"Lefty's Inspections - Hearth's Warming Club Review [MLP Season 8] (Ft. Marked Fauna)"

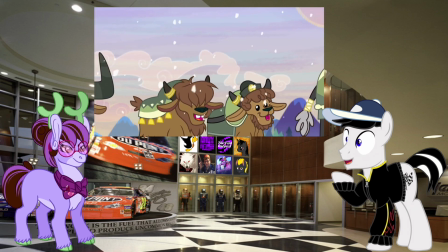492s
Family is extremely important to them since Yona's story had three generations of family participating in the ritual,
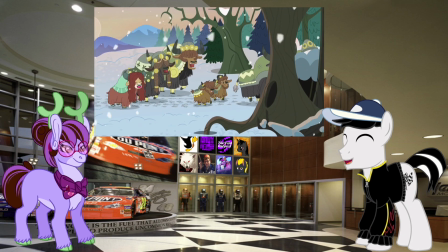498s
so it shows us that this runs very deep within the Axe. Smulder starts getting mad that she'll have to miss the holidays.
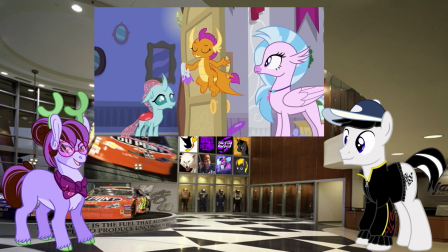506s
Silverstream mentions how she thought dragons didn't celebrate holidays as Sandbar is called back.
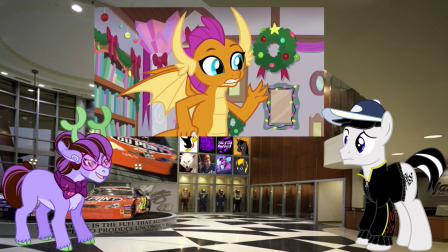511s
Smolder explains they have something called the Feast of Fire, a time when the dragons come together and tell stories,
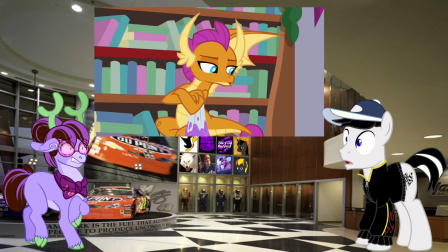517s
but these stories are more like when vikings are talking about a hunt. They enjoy hearing stories of weak creatures being defeated.
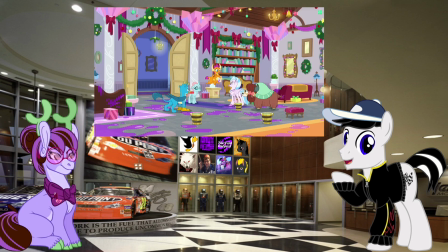524s
Jeez. Okay, and here we come to my favorite of the Student Six Tales.
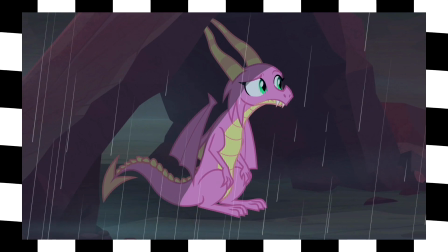529s
The way Smolder starts out as a downer with a dragon being left out in the cold and rain, then becomes heartwarming,
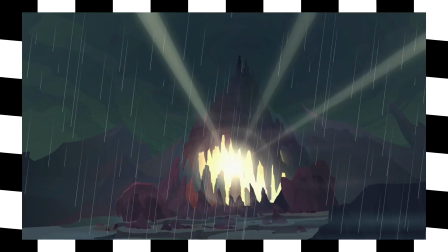535s
only to turn absolutely friggin' diabolical with the dragon usurping the Dragon Lord's Bloodstone Scepter was amazing.
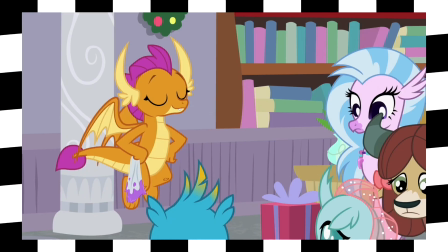542s
And how Smolder looked so happy telling it while her friends had horrified looks on their faces only made it funnier.
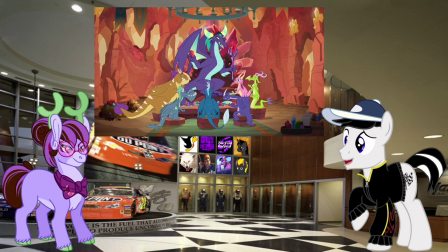549s
However, it also solidifies the overall theme of the differences in which we celebrate the holidays is what makes them special.
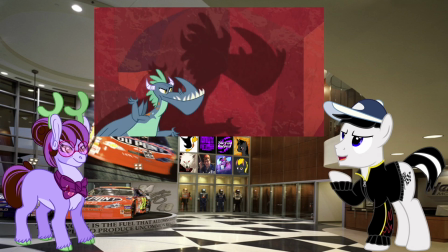556s
Something absolutely horrifying to Smolder's friends is a happy and well-accepted story to dragons as Smolder said.
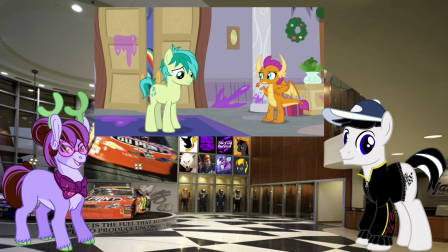562s
After Smolder's story, Sandbar comes back out. Smolder and Yona get suspicious.
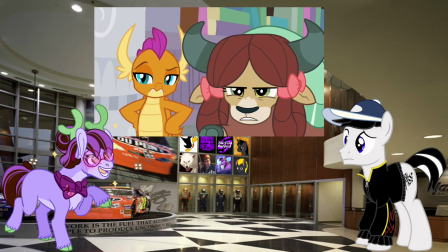567s
Sanbar lives in Ponyville and would be easy to go home, but he tells them he couldn't have done it because he loves spending time with his family,
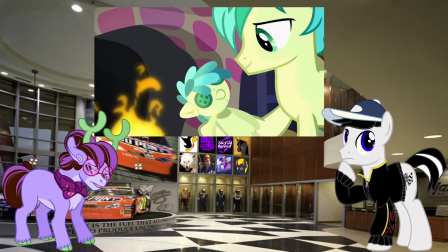574s
reminding them of a story about how he almost burned his hearth's woman doll. It's a bit anticlimactic, but it was nice seeing Sanbar's family. Kinda thought Treehugger was his mom, but eh, she could be his aunt. Huh. With his surfer dude personality, that theory isn't too crazy to be perfectly honest. As for his story, yeah, it is pretty anticlimactic,
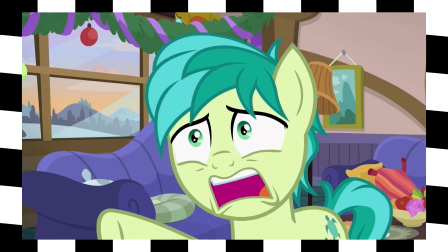595s
but I have to appreciate how dramatic the episode tries to make it with slow motion editing and Vincent Tong's overly dramatic narration for Sandbar's story.
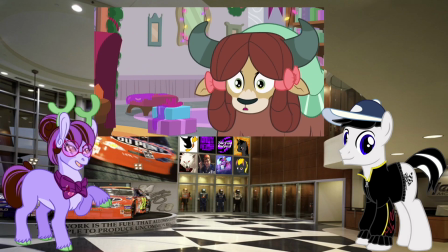604s
The rest react like us, as Yonah and Oselos are finally sent back. Service Dream freaks out that she'll have to miss the three days of freedom.
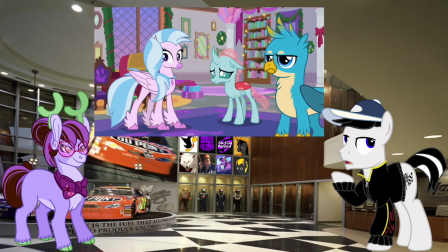611s
You know, I always found it odd that Twili and Rainbow suddenly decided to take two of the students at once after doing one at a time since the start.
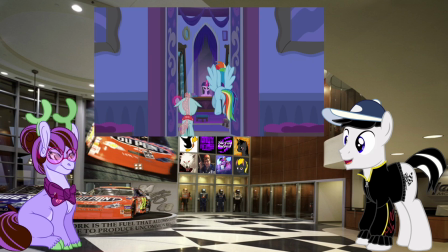619s
I mean sure they could have done it to expedite the interview process But I always assumed that the reason they did one-on-one interviews to begin with was to avoid embarrassing the one who would possibly fess up
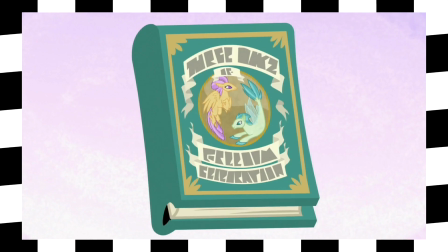630s
I Personally find interest in the three days of freedom the first day is spent on the sea to thank it for protecting them from the storm
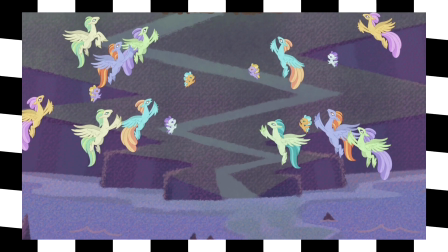637s
King the second day is spent on land to remember their time there and the third day is spent on land and sea to celebrate their freedom
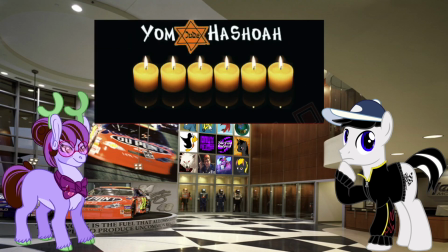644s
It reminds me of a real holiday called Yom HaShoah It's a Jewish holiday of remembering those who passed away in the Holocaust,
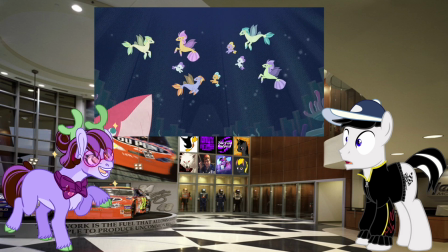651s
and to keep the memory of their family members alive. The Hippogriffs celebrate to remember how they endured the fear and pain the Storm King inflicted on them.
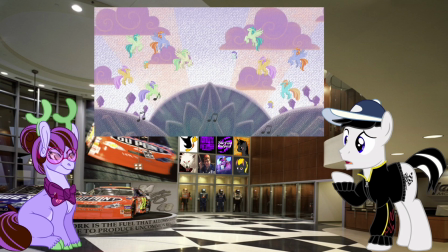659s
Wow. I honestly didn't make that connection before. Damn, Silverstream's story just got a lot heavier.
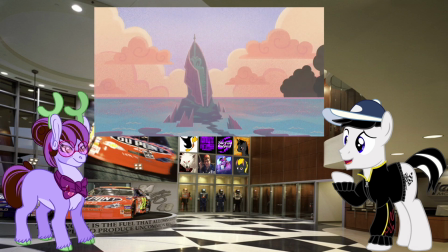666s
But still, I love how the Hippogriffs celebrate both being sea ponies and Hippogriffs, showing the love they hold for their past with the sea ponies phase,
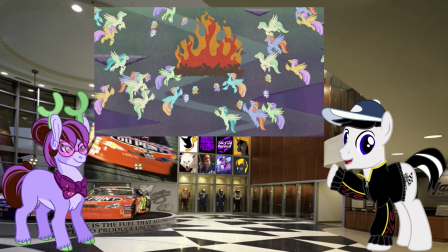674s
the present for how they can live on Mount Eris without fear of attack from the Storm King, and the future by being both sea ponies and hippogriffs on the third day.
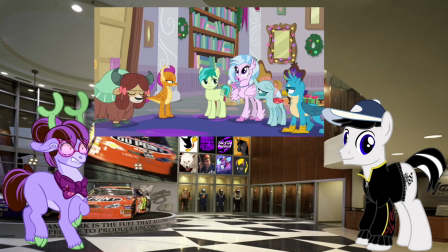683s
Well, after Smulder and Yona come back, they say Twilight is thinking of what to do next as they start to fight, much to Gallus' dismay.
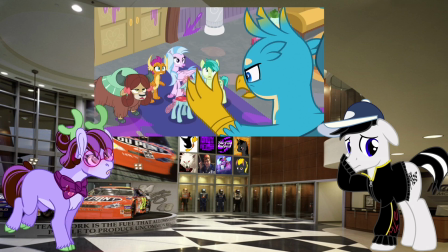690s
He shouts, explaining that this wasn't what the holidays are about, explaining that he did it.
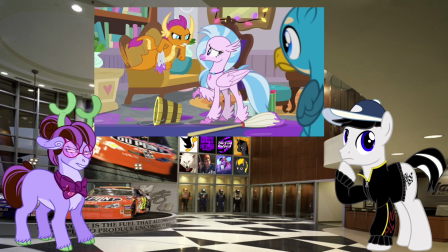696s
While it was either him or Smulder, both don't really care about the holidays and can fly.
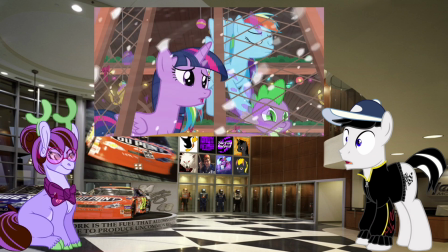701s
For God's sake, he jumped out the window like a bat out of hell. Yeah, I admit I was thinking it was either of them.
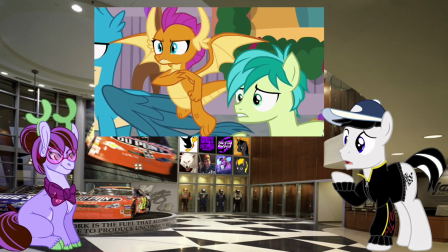708s
But seriously,
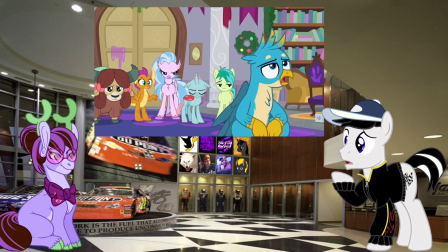709s
Gallus' story instantly catapulted him to my second favorite of the Student Six for how much fleshing out his character experienced in just a short story.
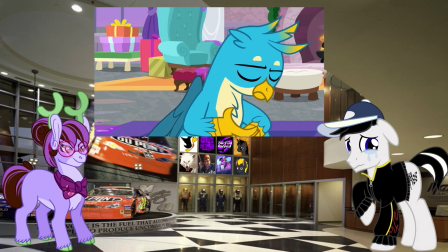718s
Instead of just being a normal, grumpy griffin that's cynical about everything, we learn he's the way he is because he's an orphan who has never experienced a happy holiday.
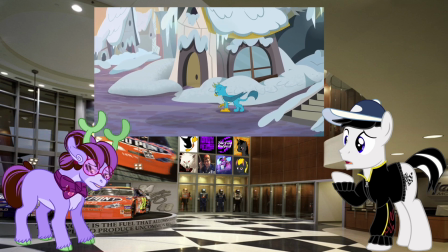727s
Until he met his friends at the school.